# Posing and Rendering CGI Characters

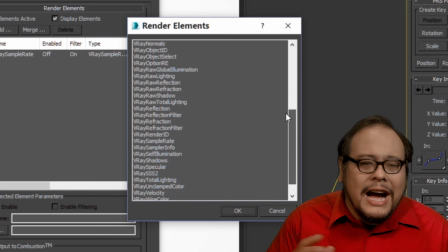1004s
All these can be composited and fine tuned without having to do time consuming beauty passes for every minor change. Still, just because it's there doesn't mean you have to use it but it's good to be aware of all
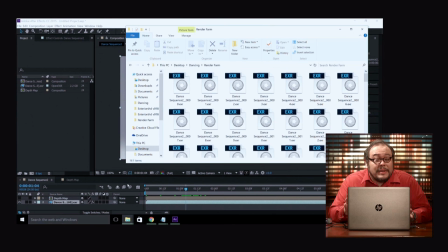1018s
kinds of different tools and approaches which may come in handy to solve a future production problem. So here we have our dance sequence from earlier as a series of images, a series of open EXR files each with its own depth map.
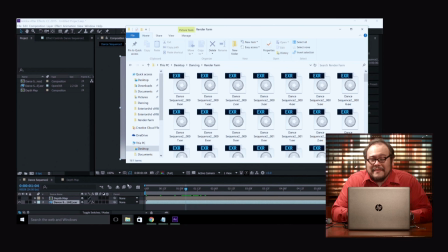1034s
Now between 9 and 14 megabytes per frame this animation can get kind of heavy. Fortunately the HP ZBook Studio has two HP Z Turbo Drive slots for a maximum of two terabytes of PCIe NVMe storage.
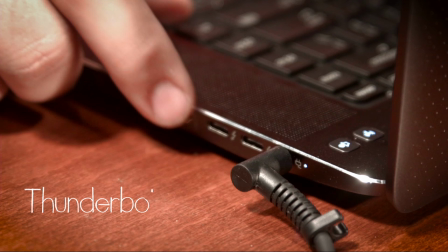1053s
But I'm really eyeballing these two extremely fast Thunderbolt 3 connectors,
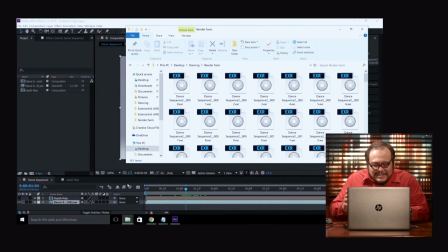1060s
which I can hook up future storage or peripheral devices, especially when I move assets between computers.
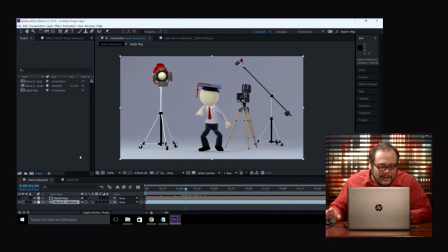1067s
But let's get back to their animation. We've got this EXR sequence. Let's bring that into Adobe After Effects.
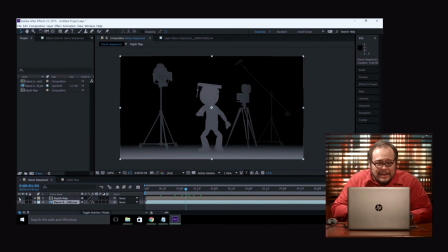1073s
Now I've set up the composition already. Now I've extracted the depth map. as you can see here the darker something is the farther it is away from the camera now using that information we
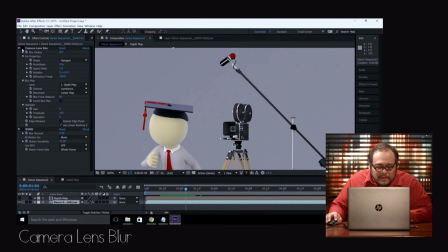1085s
can use we can apply camera lens blur and create a little bit of depth of field taking look look carefully at that boom mic right there as i toggle that effect on and off here you see it adds that subtle realism to
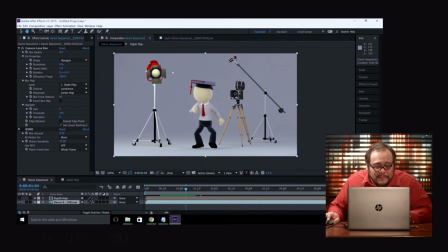1099s
the shot creates a little bit of reality in our depth of field Now to add some more photorealism, I'd like to add some motion blur using RealSmart Motion Blur by RE Vision FX.
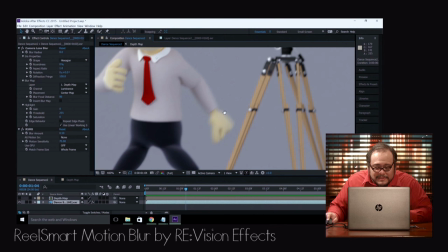1112s
Let's toggle that sucker on and you can take a look at MacGuffin's arms as he swings them about there.
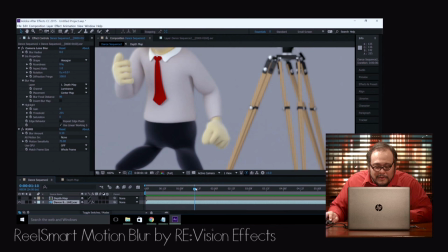1117s
See how they go in and out of sharpness. They blur as they move about quickly.
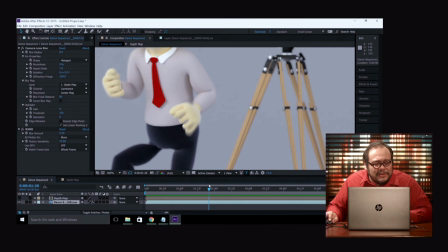1123s
This is something you can render in 3D Studio Max but again like depth of field it can take a lot of time and you don't have any control over it in the final product.
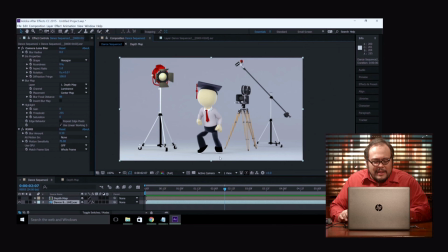1133s
And with that, all MacGuffin needs is a little bit of music and he's ready to party down.
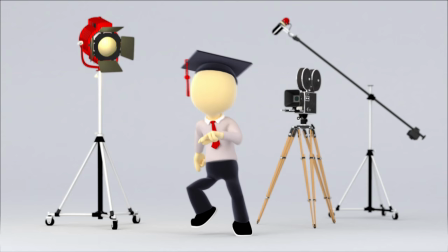Well I hope I've given you a little taste of how to approach adding CGI to your workflow. I'm still learning myself and there's a vast ocean of things to learn. Just sit through the credits of a modern VFX heavy film. film, the bulk of the film's credit sequence seems to be just names of digital artists. Those guys and gals have lots of training and experience but that doesn't mean you can't try creating CGI yourself. It may give you a whole new perspective as you may find yourself focusing on new things that you may never have thought to focus on before. While I'm excited about the prospect of incorporating more and more CGI and digital effects into my work or at least the option of incorporating those things. I've seen a lot of filmmakers starting out that take a very purist attitude of wanting everything to be real and to get everything in the camera and to an extent that is admirable. But narrative filmmaking isn't so much about authenticity on the set but about creating authenticity in the story. So to that end we should be able to use every tool we can get our hands on both practical and digital. Remember CGI can only help you figure out how to get the shot but never why. That's your job as a storyteller to use the tools as best as you can to go out there and create something great.
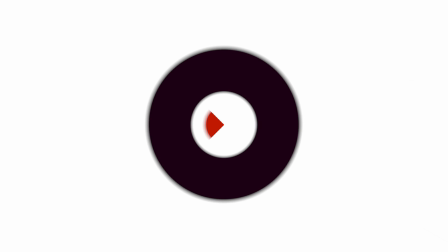1228s
I'm John Hess and I'll see you at FilmmakerIQ.com